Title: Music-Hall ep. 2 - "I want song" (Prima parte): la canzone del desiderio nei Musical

Ciao a tutti, io sono Daniele e bentornati in una nuova puntata di Music Hall.
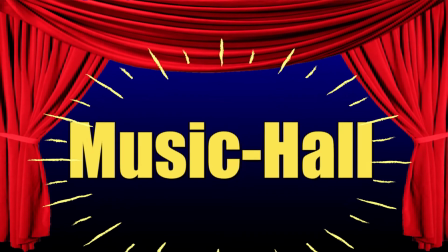La rubrica in cui analizziamo le diverse tipologie di canzoni presenti nei musical cinematografici. Da quali personaggi possono essere cantate, in quale momento, come possono essere messe in scena e soprattutto la loro funzione all'interno della narrazione. Nella prima puntata abbiamo parlato delle opening song, ossia le canzoni che vengono seguite all'inizio di una pellicola per presentarci i protagonisti e il mondo ordinario in cui è ambientata la loro storia, oppure per introdurci alle tematiche o allo stile visivo e sonoro che vedremo nel corso della pellicola. Ora però è arrivato il momento di parlare di un'altra tipologia di canzone presente all'inizio di un musical e che svolge una funzione molto importante, l'I Want Song o I Wish Song, ossia la canzone del desiderio o la canzone del protagonista. L'importanza delle I Wanted Song all'interno di un musical si spiega con l'esigenza per ogni buona sceneggiatura di avere come protagonisti degli esseri desideranti, come direbbe Robert McKee nel suo manuale di sceneggiatura Story. Ossia personaggi che bramano, ardono dal desiderio di realizzare uno specifico scopo. Da qui I Wanted Song, ossia la canzone dell'io voglio.
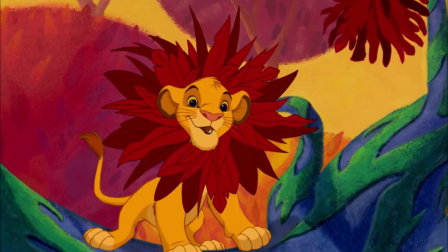82s
Scappare da una torre solitaria e vivere una società, diventare re, salvare il proprio regno dagli invasori Non importa,
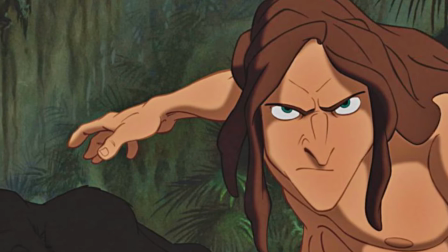89s
purché sia un desiderio incalzante e chiaro Che risponda a bisogni primordiali come amore,
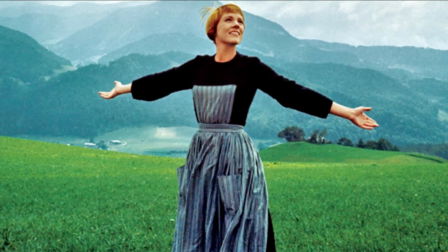95s
sopravvivenza o potere L'intero primo atto di una sceneggiatura è finalizzato a mostrare ciò che il protagonista vuole e perché lo
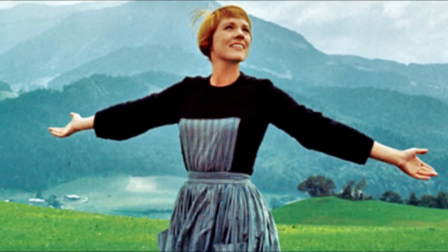102s
vuole Quindi le ambizioni e le sue motivazioni Ma attenzione,
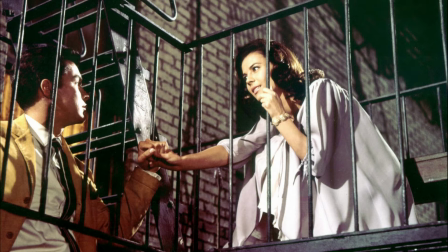106s
ciò non basta Per far sì che lo spettatore si appassioni a fondo, occorre mostrare anche l'altra faccia della medaglia. Cosa da perdere il protagonista se non riuscisse a realizzare il suo desiderio? Cosa rischia?
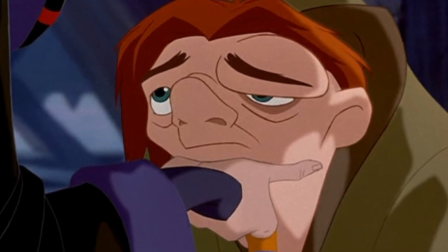118s
Qual è la posta in gioco? Perché risulterebbe infelice, insoddisfatto se non riuscisse nel suo intento?
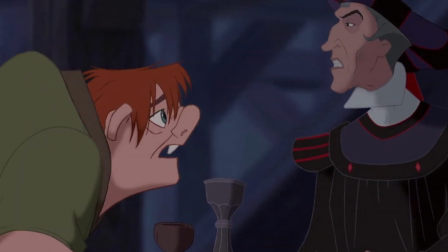123s
Ovviamente più grande è il desiderio, più alto deve essere il pericolo, la sfida da affrontare.
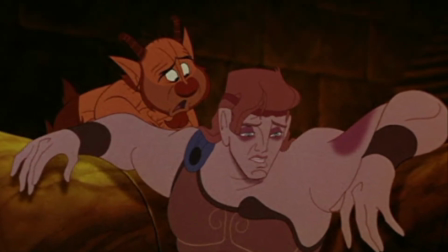129s
Perché sono proprio le sfide, il conflitto, la lotta sfrenata,
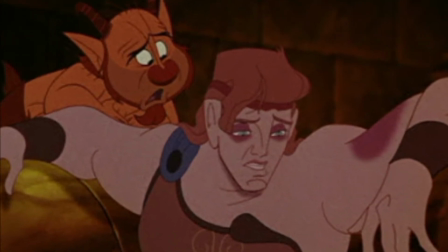132s
il mostrare un protagonista che cade e si rialza, che crea i presupposti affinché si possa empatizzare con esso. Ed è proprio questa la funzione di un I Want Song. Senza di essa non si verrebbe a creare pathos, aspettativa, interesse nella storia e soprattutto non si verrebbe a creare nessun legame tra lo spettatore e il protagonista.
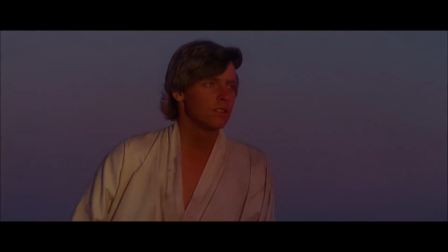151s
Laddove i film in genere tendono a mostrare, non raccontare, secondo la regola show don't tell, il desiderio del protagonista,
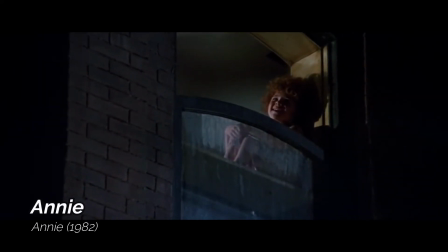159s
i musical tendono invece a racchiudere tutte le emozioni, le speranze, i dilemmi e i desideri dell'eroe in un brano cantato,
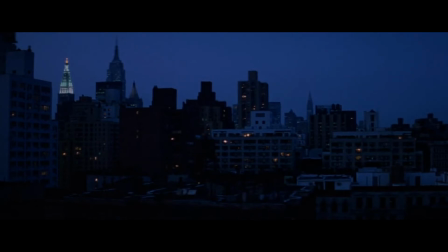166s
come se idealmente il tempo e la narrazione si fermassero, si accendessero i riflettori sul protagonista, per sottolineare l'importanza del momento e del desiderio.
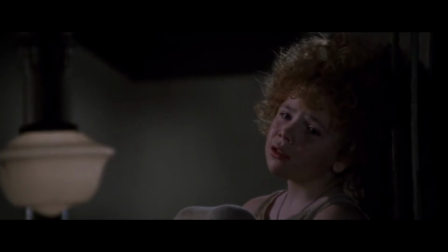178s
L'I Want Song non manda avanti la storia, ma crea i presupposti affinché questa vada avanti. Per tali motivi deve essere eseguita dal personaggio o dai personaggi principali nel primo atto del film.
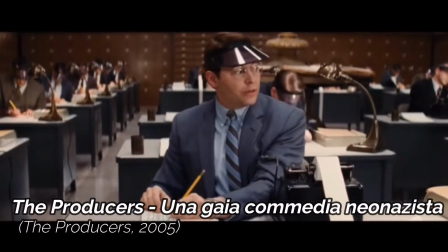189s
In genere è compresa tra i primi 3-4 numeri musicali, e proprio per sottolineare la forte volontà,
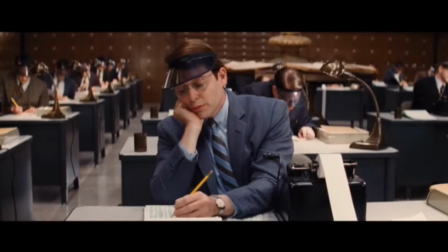196s
spesso nel brano vengono utilizzati i verbi volere, to want, desiderare, to wish, oppure sostantivi come occasione,
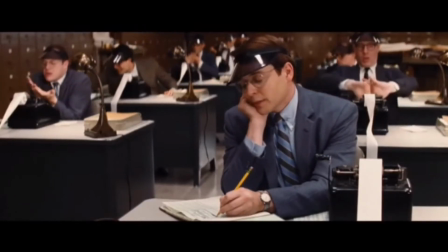203s
possibilità, chance, shot, possibility.
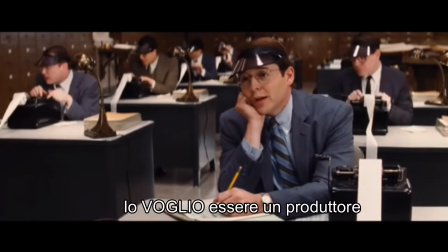Nel momento delle I want song, l'esigenza per il protagonista di aprire il suo cuore e di rivelare la sua vera natura ci fa pensare ad un momento molto intimo, quasi ad una confessione ad un diario. Una confessione sospirata e trattenuta a causa di un dilemma che turba l'animo del protagonista.
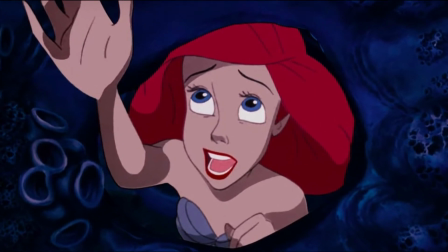234s
Un po' quanto succede nella canzone Part of Your World, del musical d'animazione Disney La Sirenetta, del 1989.